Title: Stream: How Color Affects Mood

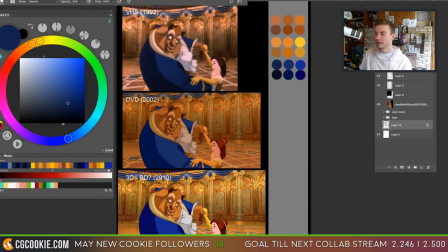And the reason I love the VHS one as well is because the colors just seem to be working much better together where on
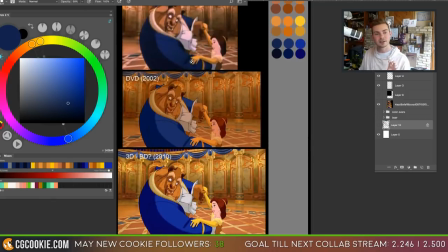the bottom it feels like they're fighting for attention and the background almost steals the show
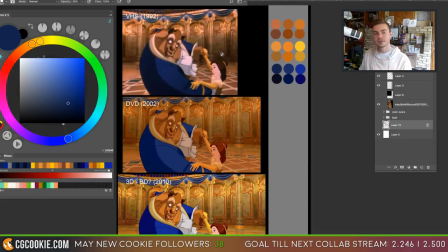because in the older version you almost have this dark gradient going up and it makes the characters in the foreground pop and you might be wondering well why are we even discussing this because when you're doing your own illustrations this is something
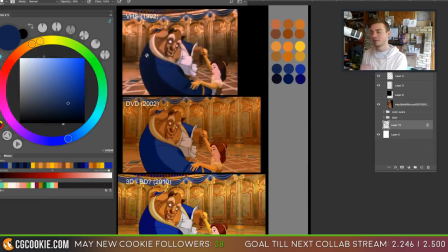to think about while doing your illustration and how to make certain things pop out and in this case it's very easy to make a foreground element stand out more when it's against a darker contrasted value where in the new version there's so
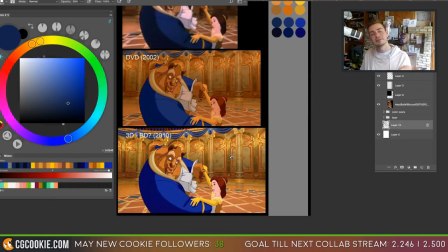little contrast that they almost like amped up the yellow to give it more of a hue contrast but in my opinion it's not working as well
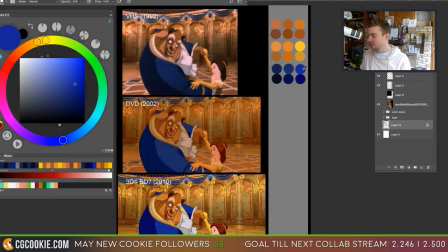Now, even with the coat, you can see how it jumps from this on our Chloris wheel to this So they amped up the saturation and the lightness And that's why we're getting somewhat of this result
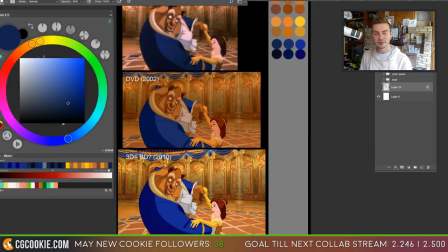Now, moving forward, because I think a lot of movies do this Where they intentionally make it oversaturated or very colorful and you especially see it with animated film now i feel like animation films in the last 10 years have really dug in on
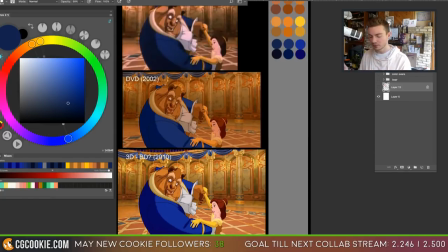having storyboards where they really focus on the colors that they're choosing to help influence the emotion that they're trying to depict on the screen and you see it with disney pixar dreamworks all of them and it's gotten to the point where
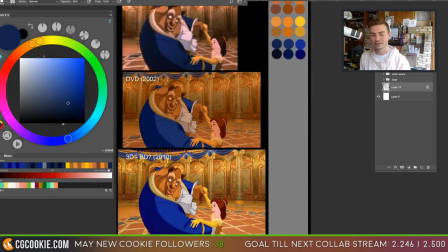they've gotten so good that it's easy to think that a movie is well crafted or it's a good movie when the story might be really bad, but you're able to like give it such a nice polish that it's like you're willing to forgive some of the story errors or some of the character development flaws.
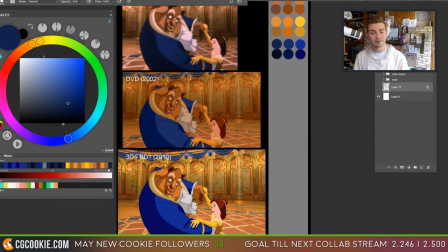Now, a good example would be Pixar's Up. It has, in just the opening sequence alone, it has a lot of color shifting going on and I think the best example is when the couple has they just find out that she is pregnant and it goes from
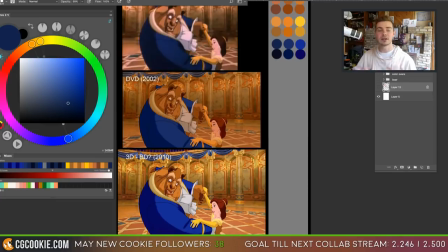them painting a baby's room and it's very bright it's very colorful even the clothes that they're wearing kind of match that decor and then immediately it transitions into them at the doctor's office where everything the entire palette is almost grayscaled and
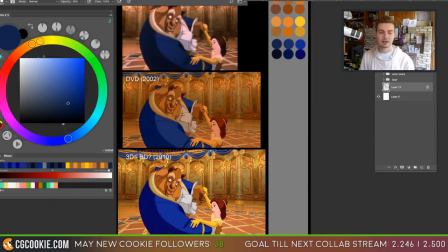all the colors are just taken out and even they the the characters themselves seem muted and it's when they find out that it the the baby passed and it was a miscarriage and it was such a contrast of color and emotion in one single swipe
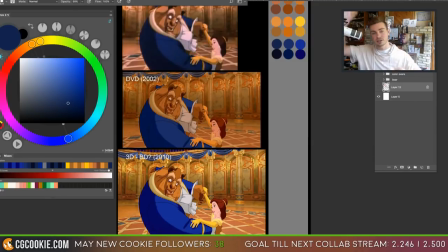it was like within four seconds of each other the moods like shift a complete 180 and they did it so well because of Well, one, just because I think that movie, they did the opening scene perfectly.
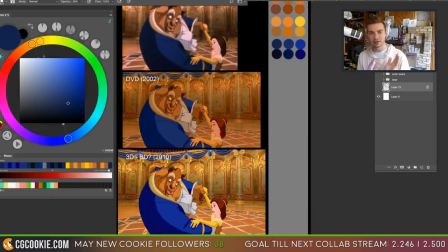But the way that they utilized colors in that shift alone was very smart. And I give a lot of credit to Pixar for that scene.